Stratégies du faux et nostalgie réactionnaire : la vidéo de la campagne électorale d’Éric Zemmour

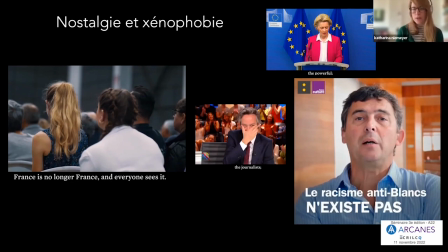Emmanuel avait souligné tout à l'heure notre réflexion sur les déclinismes. Ça rejoint ça ici à nouveau. On voit à un moment donné, et là, je vais d'abord passer le slide avant de… Voilà, hop, c'est ici.
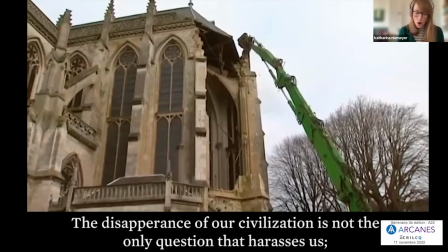C'est un autre ancrage symbolique fort. Il parle de la disparition de notre civilisation au moment où sont diffusées les images du chantier de reconstruction d'une cathédrale. Et ce choix n'est pas étonnant. On peut supposer que le mot joue sur une forme d'ambiguïté. Ici, il s'agit de la démolition de l'église de Saint-Jacques-d'Abbeville,
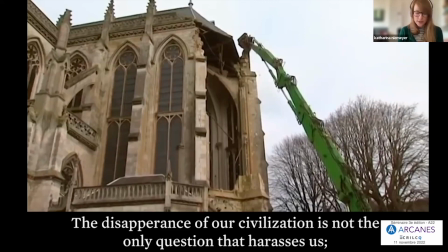mais le souvenir de l'incendie purement accidentel de la cathédrale de Notre-Dame en 2019 peut être présent pour le public encore ici à nouveau. La création d'une communauté mémorielle imaginaire, d'un « nous » métamémoriel évoqué précédemment,
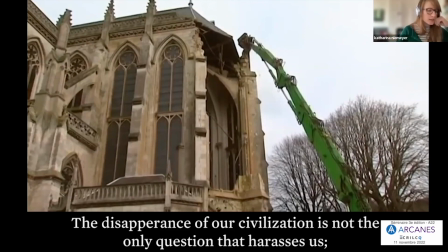s'arrime très rapidement dans la vidéo à la désignation des coupables de tout aussi imaginaire et dont les contours identitaires sont à peine voilés, de même que leurs rejets en bloc. Donc, le passage de la cathédrale et les plans qui suivent sont à cet égard très intéressants.
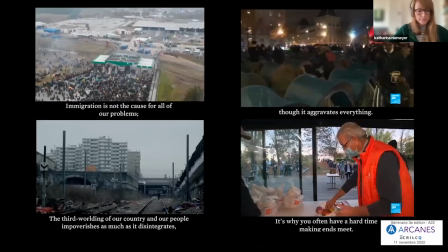Donc là, je mets les prochaines images et je cite l'extrait de la vidéo. La disparition de notre civilisation n'est pas la seule question qui nous harcèle, même si elle les domine toutes. L'immigration n'est pas la cause de tous nos problèmes, mais si elle les aggrave tous.
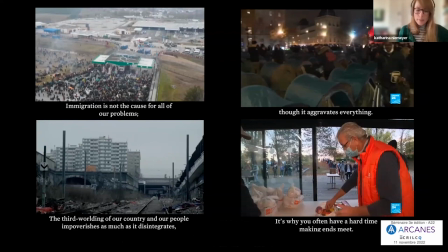La tiers-mondialisation de notre pays et de notre peuple l'appauvrit autant qu'elle le ruine en tant qu'elle tourmente. C'est pourquoi vous avez souvent du mal à finir vos fins de mois. Donc ça, c'était quelques images, là, on n'en a pas mis toutes les images pour illustrer, qui ont accompagné cette partie de la vidéo.
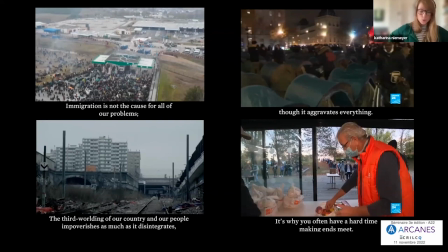Ces images alimentent d'abord, bien sûr, l'idée d'une pauparisation de la France, d'autant qu'elles suivent toute la première partie de la vidéo portée sur la glorification du passé français. Il faut surtout noter que la supposée dégradation actuelle est directement énoncée et représentée comme étant liée à l'immigration et
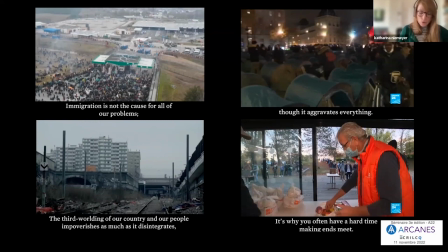que l'utilisation d'images de personnes de couleur intervient de manière flagrante uniquement lorsqu'il s'agit de désigner les coupables de cette chute. Ainsi, de manière frontale et sans ambiguïté, la France du « nous » qui s'éteint doucement être la France d'hommes et de femmes
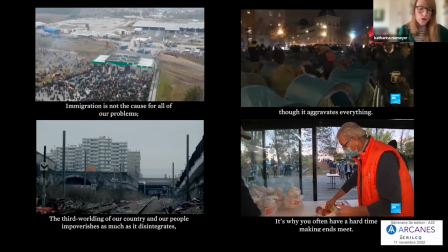à la peau blanche, reflétant ainsi les idées centrales du suprémacisme blanc. Les moteurs de ce mouvement peuvent être définis comme, et je passe à la prochaine slide,
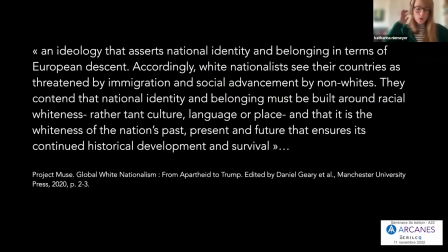c'était ici en anglais, mais on la traduit en français, une idéologie qui affirme l'identité nationale et l'appartenance à partir de la descendance européenne. Par conséquent, les nationalistes blancs considèrent que leur pays sont menacés par l'immigration et les avancées sociales par les non-blancs.
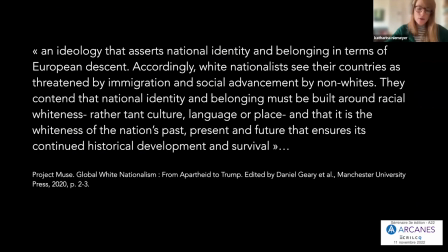Ils se battent pour l'idée que l'identité nationale et l'appartenance doivent être construites autour de la blancheur raciales, plutôt que la culture, la langue ou le lieu, et que c'est la blancheur du passé d'une nation, de son prison et de son futur qui assure une continuité du développement historique et de sa survie.
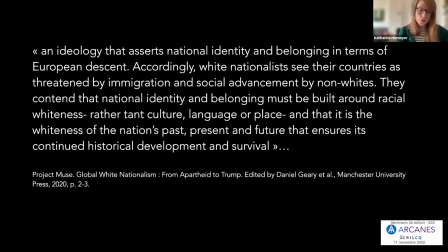Donc là, on peut également noter que les liens et la cause sont directement établis entre l'immigration et la pauperisation et les difficultés financières éprouvées par certains Françaises et Français. C'est pourquoi vous avez du mal à finir vos fins de mois.
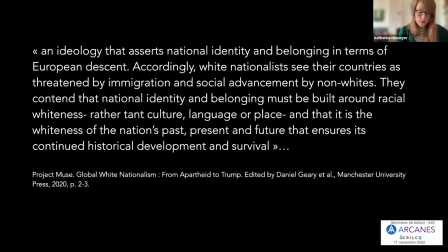Un autre passage nous paraît revêtir d'une importance capitale dans l'analyse de la manière dont la nostalgie est mise au service de la xénophobie.
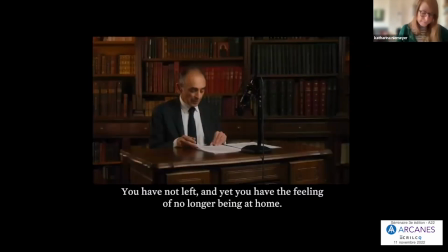Quand il dit « Ce pays que vous chérissez et qui est en train de disparaître, vous n'avez pas déménagé et pourtant vous avez la sensation de ne plus être chez vous. Vous n'avez pas quitté votre pays, mais c'est comme si votre pays vous avait quitté. Vous vous sentez étranger dans votre pays, vous êtes des exilés de l'intérieur.
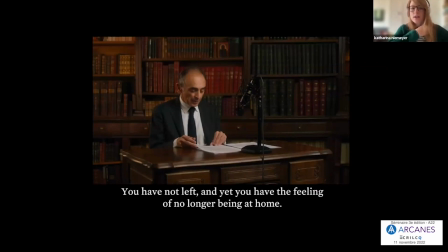» C'est intéressant parce que je ne sais pas si vous avez lu ou pris connaissance de l'ouvrage « Strangers in their own land » de Alice Russell Horschild, où elle analyse en fait pourquoi très potentiellement dans les endroits comme en Lusiane, on a voté pour Trump, ou on va voter pour Trump parce qu'elle a fait sa recherche anthropologique, sociologique avant les élections,
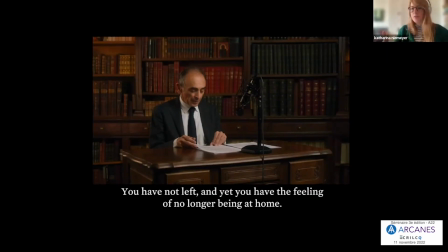où les personnes justement disaient, j'ai l'impression de ne plus vivre là où j'ai grandi, donc mon pays est en train de changer devant mes propres yeux. Mais en l'occurrence, en Lusiane, ça se réfère notamment à la dégradation écologique et à l'empoisonnement des fleuves, etc., par l'industrie pétrolière.